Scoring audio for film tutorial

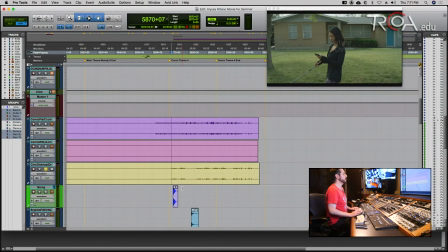And the movie directors were like, oh, this is really cool, we love it. But they wanted something to make an impact of a feeling, almost like a cartoonish feeling, which will enhance the emotion of, oh, the dog ran away,
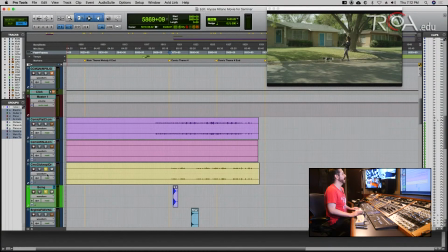and you know, try to highlight that in the film. So I ended up using like this weird sound here that sounds almost cartoonish as the dog kind of gets away.
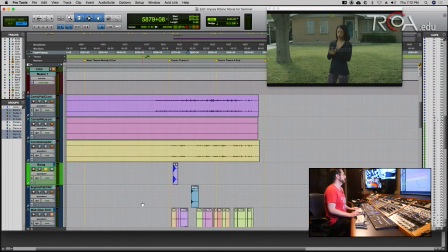Right? Kind of funny, almost childish. And then I also used another sound here, sound effect, which almost sounded like a little close to what those bells sound like,
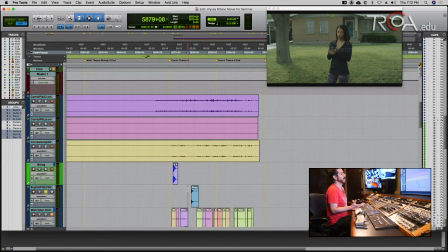but when the actress actually recognized that the dog left her. Right? So small little things that kind of create the feeling of the overall thing. Also understand that probably at the end product of this film,
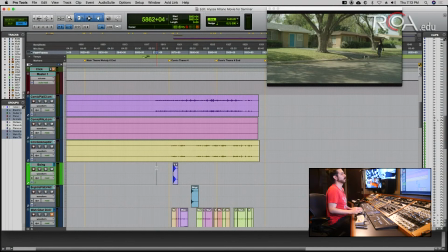you're probably going to have some sound effects of the dog running away, which are still missing here, right? You don't have like her steps here, you don't have the sound of the street, right? A lot of these pieces of the puzzle are still missing. Those are sound effects that the Foley people will probably add later on. Oh.
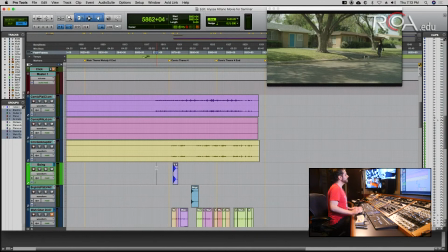Cool. All right. One last thing that could be a cool tip for when working on film.
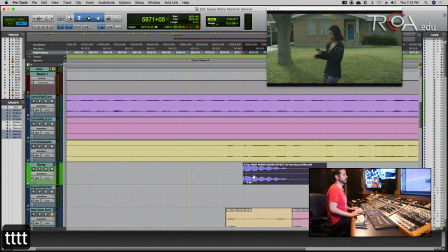You can see that I needed to put this sound effect, right, in exactly where the dog where she lets go of the dog, right? And the cool thing about Pro Tools is that once you cut off
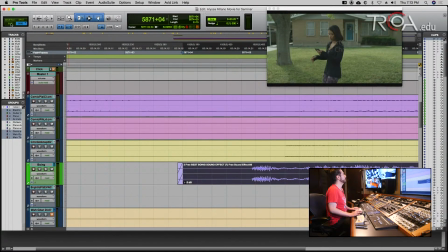all the headroom, right, from that comes before the sound itself,
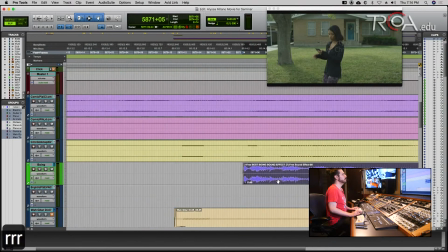now I can pretty much move this around, and you see how the picture kind of changes as I'm moving the file. Oops, Command Z that.
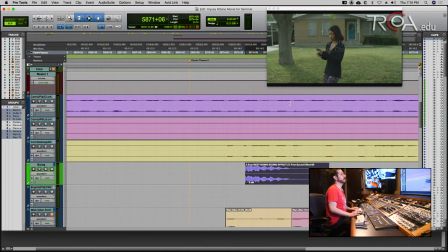That allows me to really, basically what we're seeing is the beginning of this file, of this audio file, is right now placed where that moment in the film is happening. And if I move it left or right, you can see how the frames change.
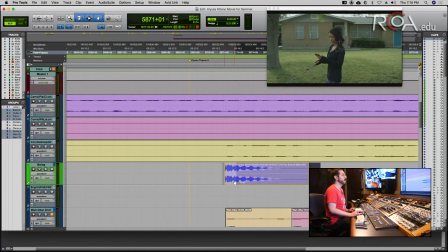So I can really move it and place it exactly in the moment of boom. You see? That's probably the moment where she lets go of the leash, right? And let's play it back.
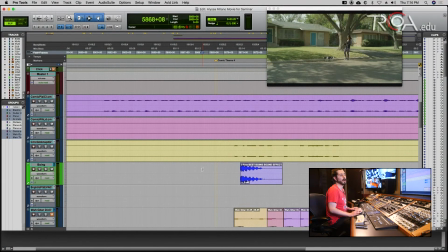Right? And that's how you kind of that's how Pro Tools allows you to place those sound effects exactly where they fit in the film. Cool. Well, if you have any questions, you know, feel free to add it in the chat. Let me actually take a look if you guys asked any questions real quick. All right, I don't see any questions, which is cool. And yeah, I think that's pretty much all there is to it for today. Thanks everybody for watching. If you are enrolled, please go to the seminars tab on the My TRCOA website and take the quiz over tonight's lesson. And if you need to book one-on-one time with me, please send me an email or a text. If you aren't enrolled, go to trcoa.edu to find out more info. Also, please post in the chat subjects you'd like to see for our upcoming live streams. And as always, subscribe to our channel, and we'll see you on the flip side.